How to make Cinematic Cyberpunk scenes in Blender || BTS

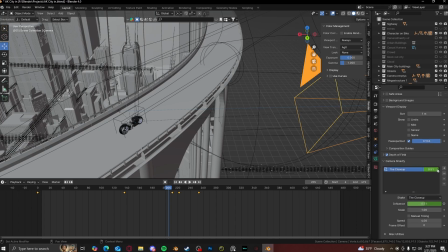8:15 So it's always following the bike with the Ian Hubert Shakify add-on. That is all I did for the main camera setup.
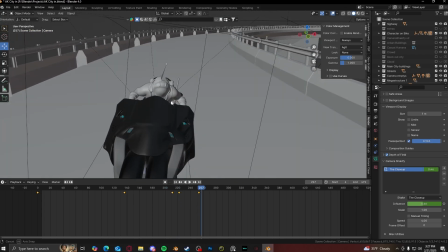8:22 Then I just gave the bike, some lights, gave it a little bit of tilt, as you can see.
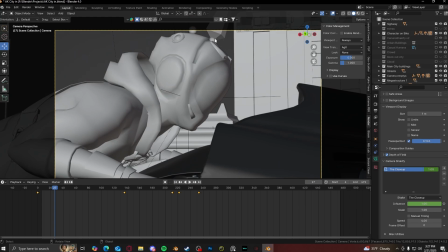8:28 There is actually a tiny detail. I did move the character's head a little bit so it's not so stiff when he's riding on the bike, as you can see.
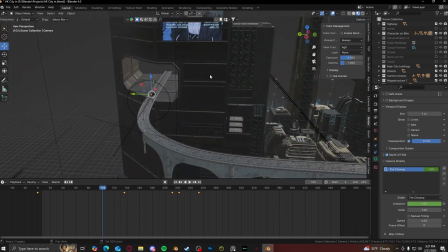8:37 Besides that, though, like I said, that's really it for the foreground elements. And then there's just the sign right here, big sign.
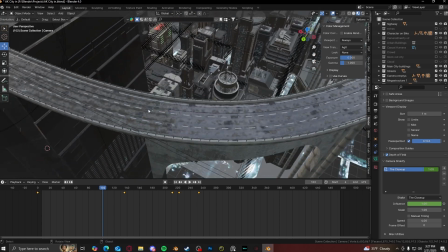8:44 You never even see it in the final render, but it gives a kind of blue light on the floor of the road right here,
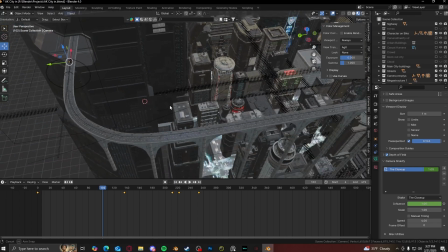8:50 so it lights up the road just a little bit more, and highlights the back of the bike.
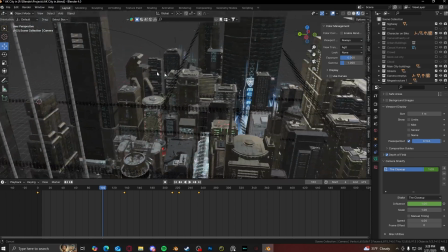8:55 Now moving on to the main part of the render, the city itself.
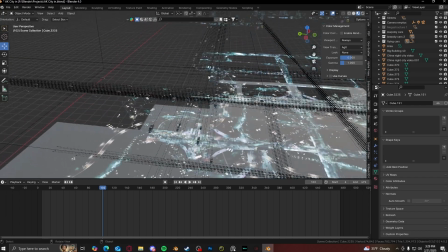9:01 So ignore the parented empty lines right here.
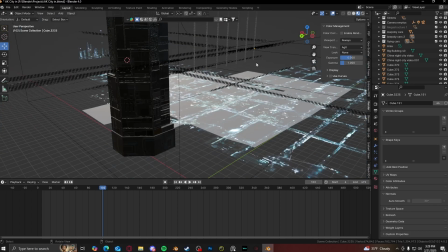9:06 Ignore that. Try to ignore that. All I did for the city, what I did at first was I made a block out,
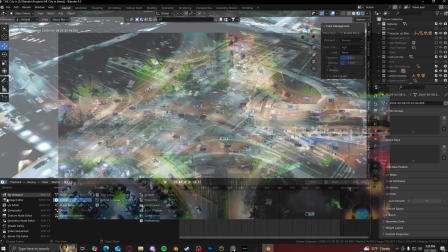9:12 and what I did for the roads was on YouTube, there are these videos of top-down views of roads.
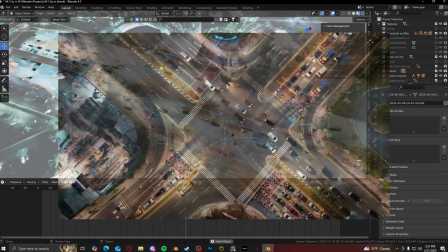9:19 I just got those videos of roads and I just placed them in here. Plug the color into the alpha,
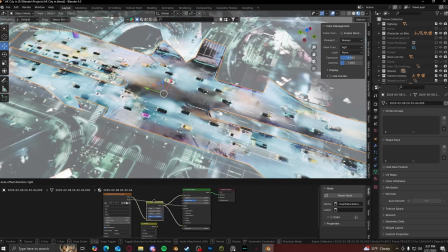9:25 and then plug the hue saturation in between the base color and the emission color, so I can change the colors to more bluish.
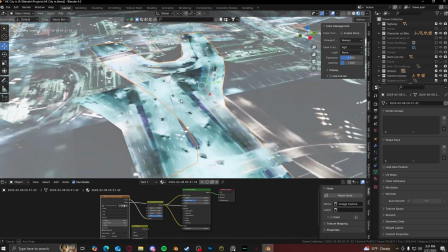9:32 And that's what I did for each and every single one of these. So there's this one right here that I just kind of copy and pasted all over the place.
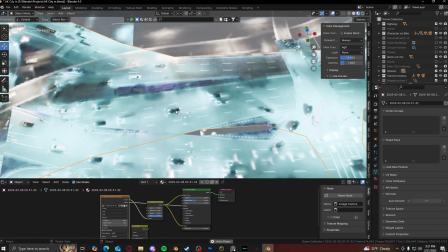9:41 Again, there's moving cars on it. It's hard to see at 2 frames per second.
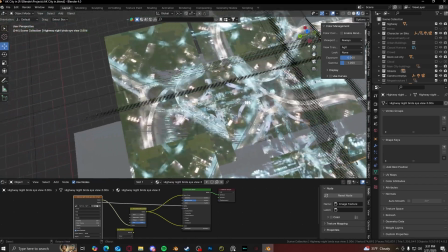9:45 Then there's this one right here, which is basically just, again, a bird's eye view of highways.
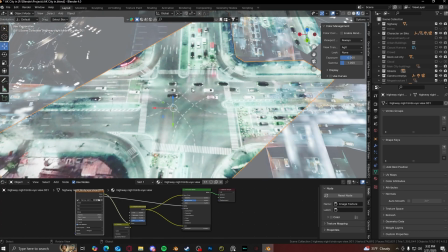9:53 And the same thing for this one. As you can see, it's like the corner, or it's like the intersection of streets,
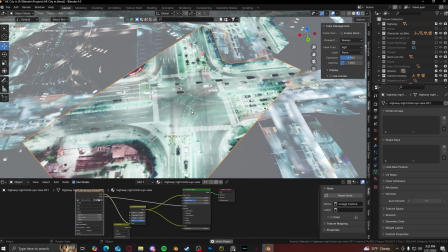10:00 made it a little more blue, and it fills in that bottom area.
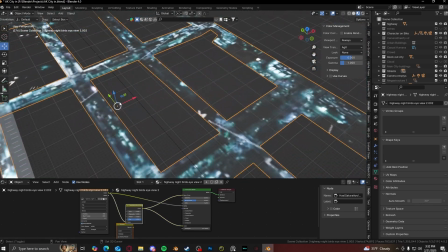10:05 And for all the areas that I couldn't cover, I found a big giant video of like pretty far up high into the sky,
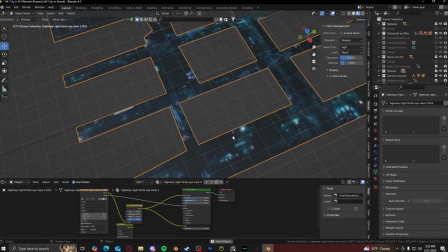10:12 and I just turned it blue, and it's really low quality,
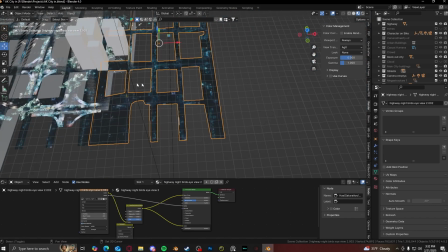10:16 but it just makes it just fills in all the places where I can't exactly see.
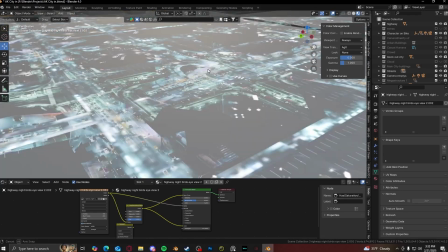10:22 So you can see on here some of these places I missed. So I did this method instead because I found that the method
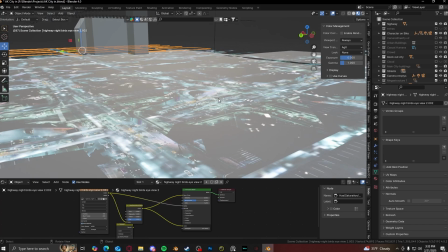10:31 of using like a plane with like some sci-fi Greeble texture on the bottom, it doesn't give me that same oomph as like seeing actual like cars down there.
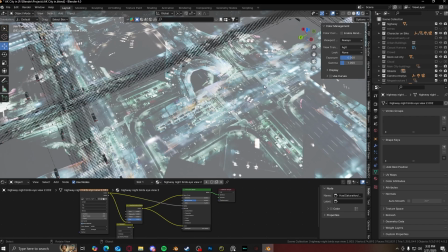10:43 It makes it feel more alive, even though you don't really see it too much in the final render. It is there, and it does give a little bit more motion to it instead of just being a static 2D image.
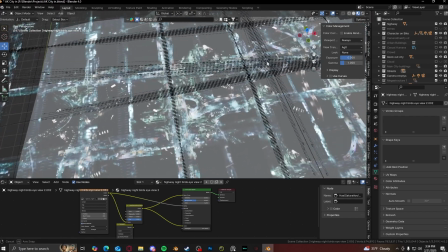10:56 So that's it. That's what I did for the planes, and then I just built the city around those planes.
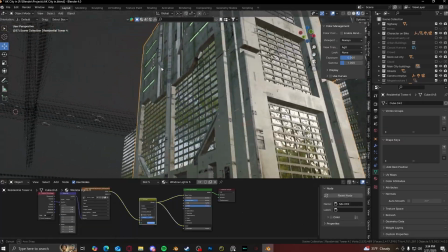11:03 This building right here, actually, I created for this project by itself.
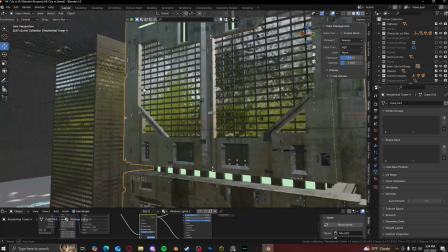11:10 This one was pretty easy. I just used some reference images I found on Pinterest of a building, and I just modeled it after that.
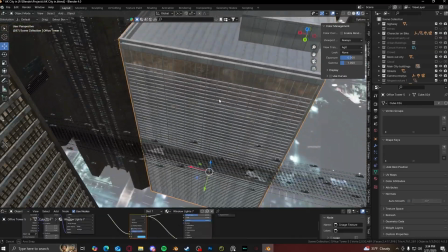11:16 And I built this one right here as well, and then I did this one right here. So I modeled these 3 new buildings.
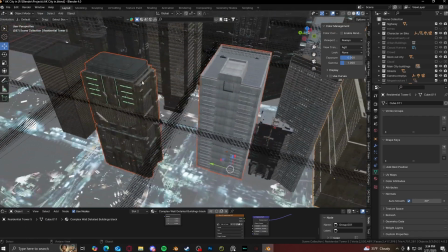11:23 I did a 4th building as well, but it didn't really fit the vibe of the scene, so I just only put these ones in here.
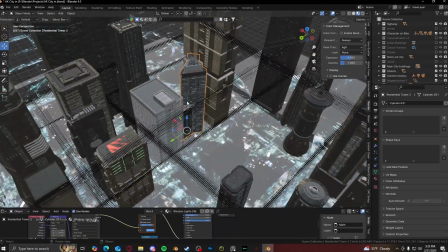11:28 But yeah, these 3 buildings are new. Besides that, some of these buildings are from returning projects.
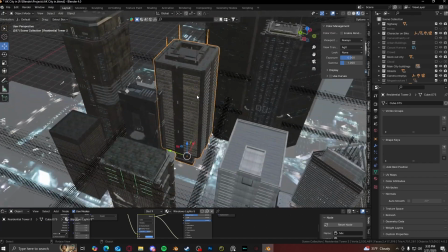11:34 So like this one I made a while ago, used in a couple. Same with this one.
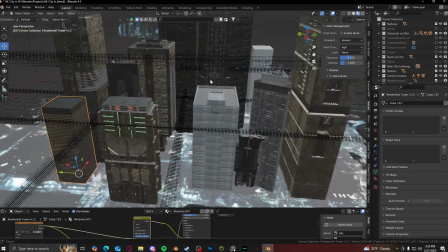11:38 This one is a Lazaro building, and it's really just those ones, if I'm aware.
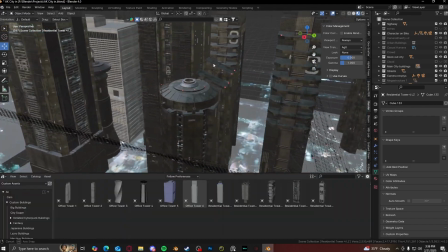11:45 And then these are from a pack I bought a while ago.
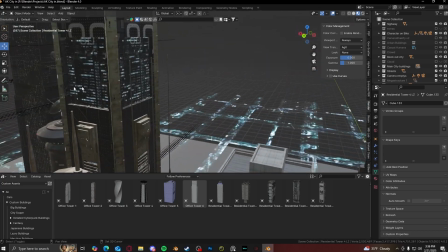11:48 I just textured them to match the rest of the buildings, and then when the windows blew and applied the same windows to almost all the buildings.
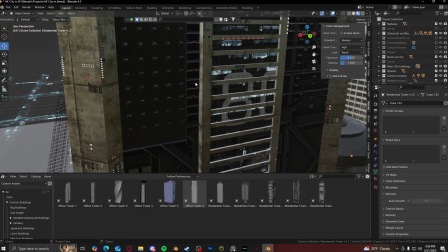11:56 Didn't make the emission too bright because windows aren't, you know, very glowing. They aren't very glowy in most night cities.
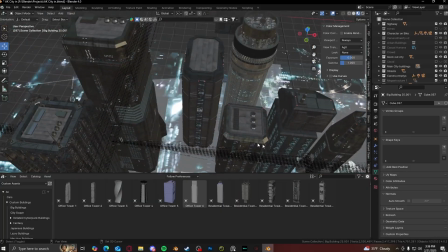12:02 So I just placed all these buildings wherever I'd like them around the city streets.
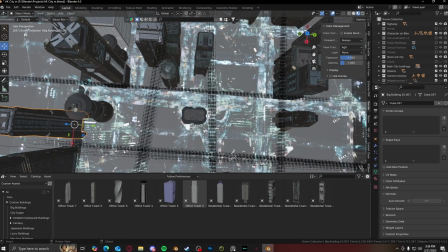12:09 So you can see they're not really like overlapping too much on the streets. They're kind of placed around them.
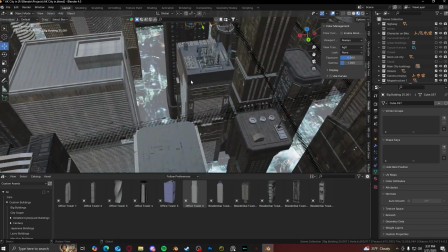12:14 And then I added more buildings. This one is also a new one I created.
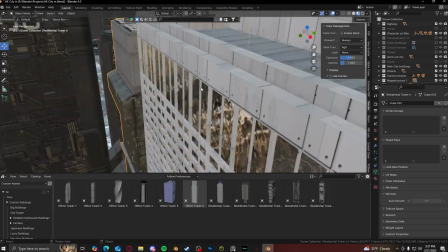12:19 I created this building off a reference image off a building I saw on Pinterest.
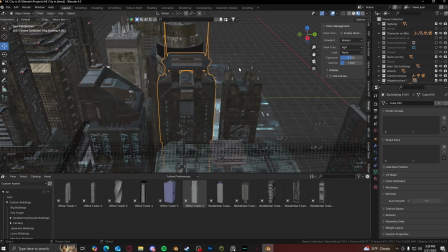12:23 This one is a custom building that I made. But the rest of these are from a pretty cheap pack I bought a while ago.
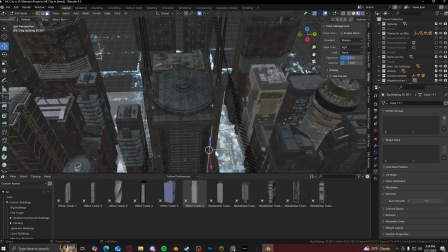12:30 They're really low poly. There's really not a whole lot of polygons that go to them. It's really just the textures that are doing the heavy lifting of the buildings.
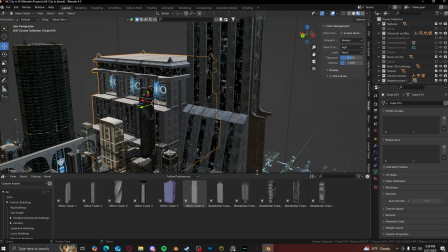12:38 This one is also a Lazaro building. And then this right here is a sci-fi megastructure I've built a while ago.
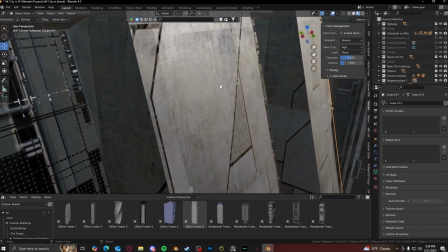12:47 I did a lot of texture work on the paneling right here, and the lights weren't too hard to make,
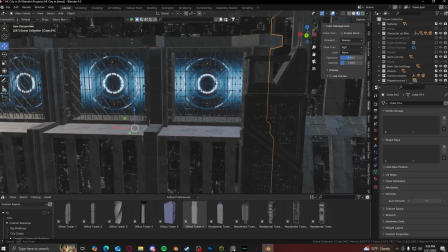12:54 but yeah, no, I just made this sci-fi megastructure a while ago, and I put it in here as a fill.
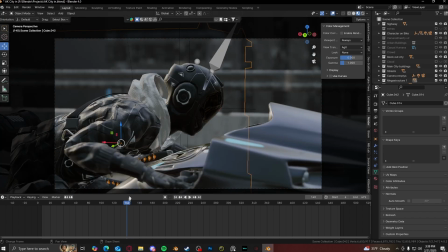13:02 So around right here, I didn't want the camera to see like just the sky,
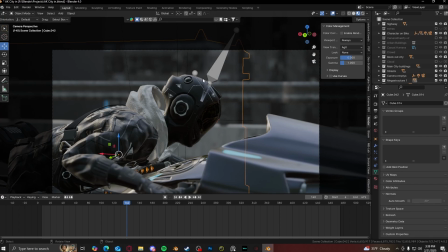13:10 because that would kind of break the illusion of buildings that are so big you can't even see the sky anymore. So I placed this one in the back, so it kind of fills in the area back there.
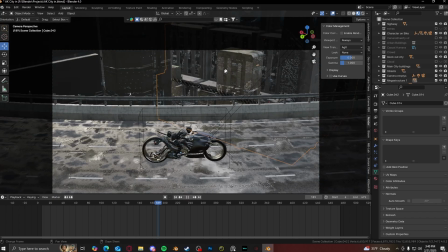13:21 And besides, the camera doesn't even look at the main mega structure. It looks at the city itself, down below.
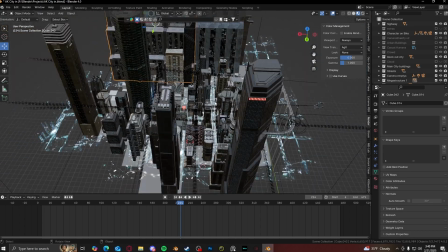13:27 All the buildings, I think, up from like this point and here are all like,
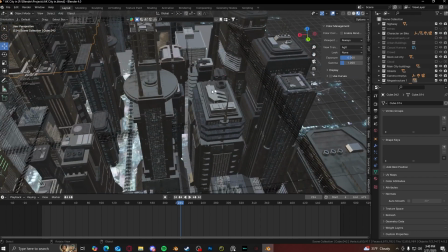13:32 they're not duplicates, but then over here I started to duplicate just a little bit.
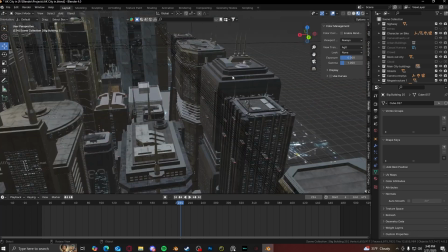13:37 Like this one and this one here are duplicates, and this one and this one are duplicates.
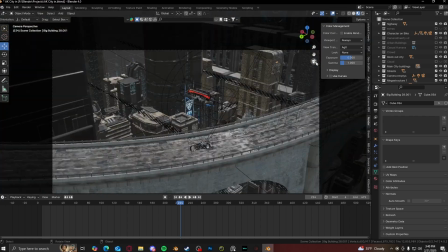13:44 This one and this one are duplicates, but they're like underneath the bridge, so you don't really see them.
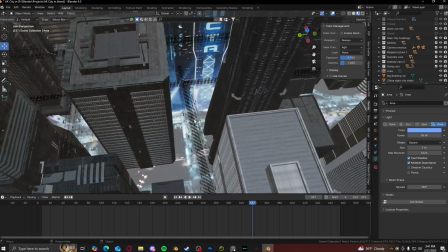13:49 And that's really all I did for the lighting. The streets down below really just light up the main part of the render.
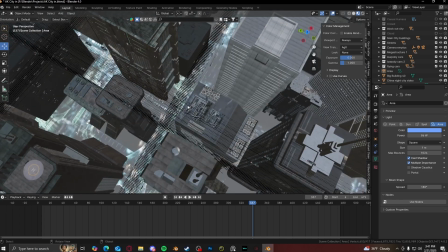13:54 That's just the main lighting. It's just the emission from the movie clips of the streets.
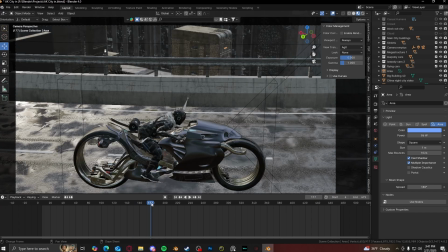14:00 And then for a little bit of extra detail, I wanted to add like a flying car in the foreground going past the camera.
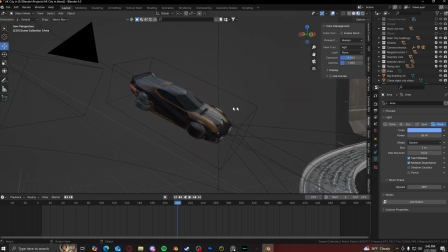14:07 There you go. That's what I did for this car right here. This one is like just a really low poly model I found online.
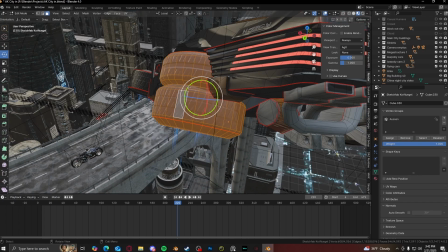14:13 And then I just made the wheels. The wheels used to look actually like normal, like this.
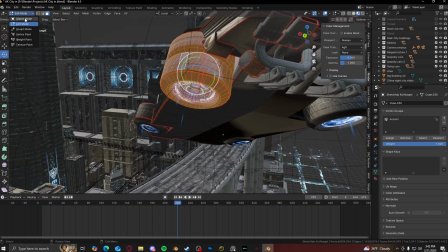14:19 But all I did was just rotate it. And then I found this texture online of like a blue swirling spiral.
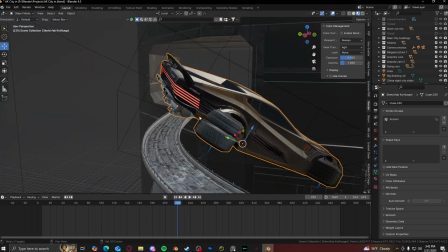14:28 I placed that in the middle so it kind of gives it the effect from like Back to the Future, where like the wheels turn and starts flying around.
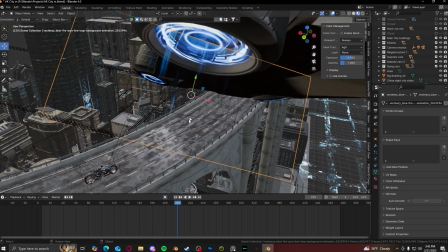14:35 And then these planes right here are actually a movie clip of like
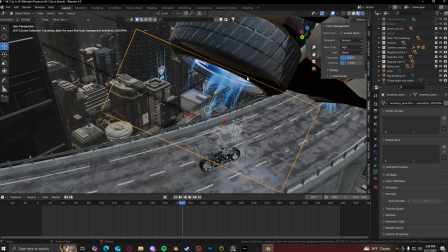14:41 blue fire or like blue plasma, like bursting out.
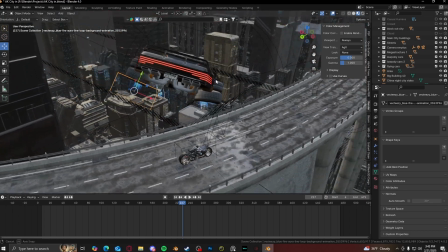14:47 And I kind of just placed that on the wheels, so it kind of gives it like this flaring effect.
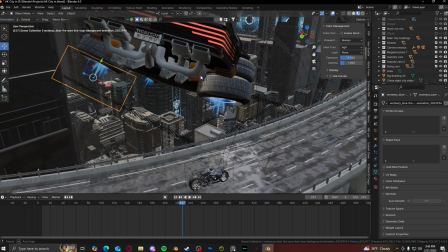14:53 I don't know what to call it, but it makes it feel as if the wheels are actually,
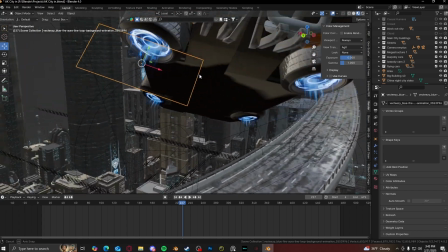14:58 you know, they're actually working. and as if it's actually like flying. But you don't even really see it.
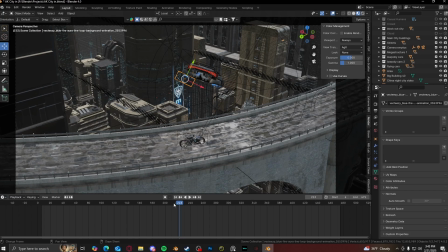15:04 You really only see it for like a couple seconds in the final render.
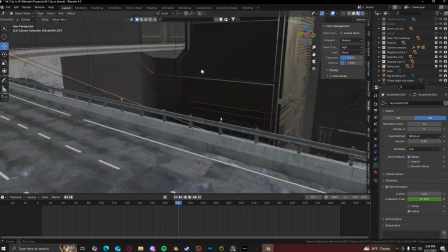15:07 But I just made the car fly on a curve, and it just follows it all the way down to there.
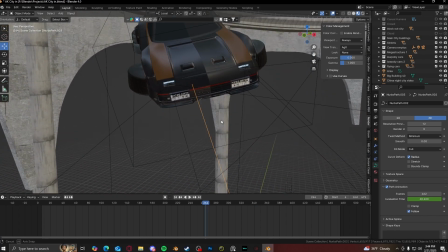15:15 Just gave the car some blue headlights to match with these, and it was pretty much done.
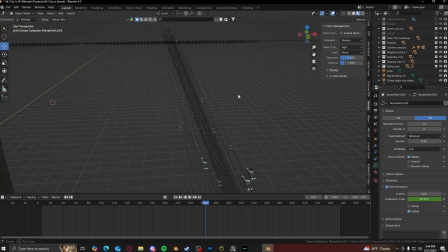15:22 Now, as for the flying cars, this one was a little bit tricky and it was really tedious.
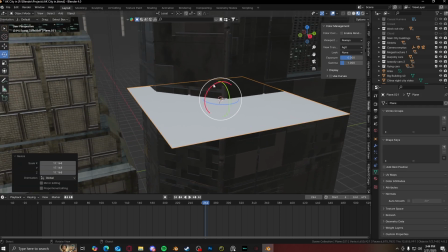15:27 So what I tried to do before was I tried to get a plane,
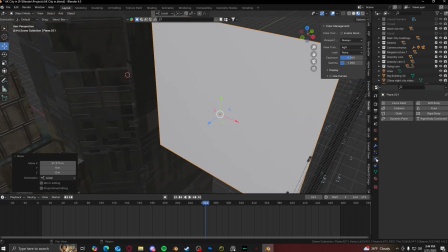15:32 and then what I would do is I would go into the particle settings, and then I would do a emitter,
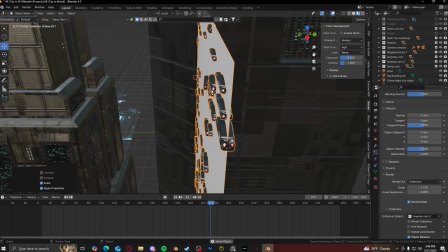15:38 and I would have it emitting the cars. Yeah, so I had an emitter like this, and I had a curve that we would follow.
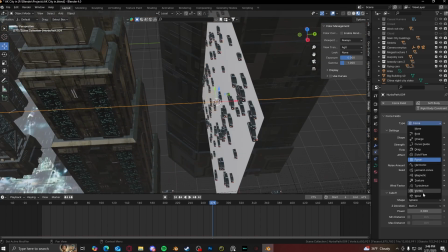15:46 I would put a force field on the curve, and then I'd put it to curve guide.
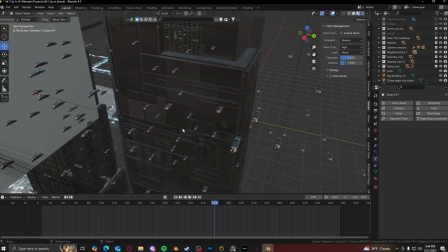15:52 So the emitter system of the cars would follow the curve, and it would go on like that.
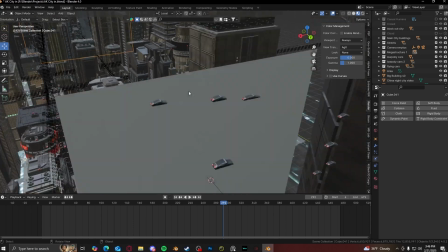16:01 But there was a glitch that I kept on coming across where
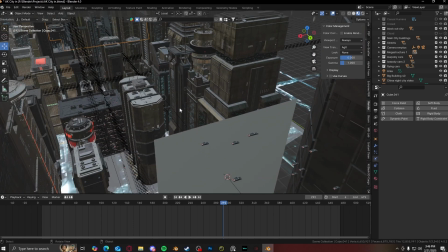16:06 I couldn't put multiple curves into the scene,
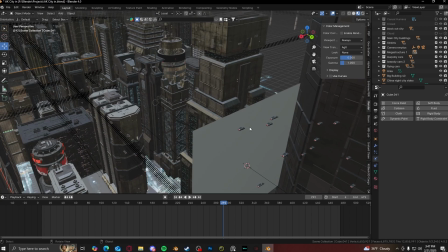16:11 because then whenever I put multiple emitters in, all the cars would just gravitate towards one curve and not each their own curve.
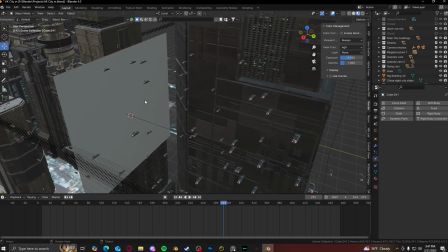16:19 So that was a big issue. And another big issue is that whenever I click render, the cars itself wouldn't even show up in the final render, and I don't know why.
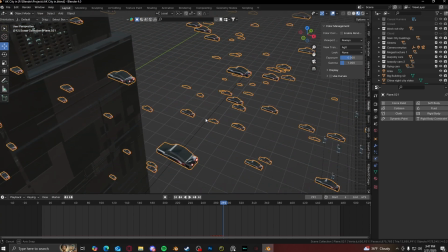16:27 I'm not good with particle systems at all.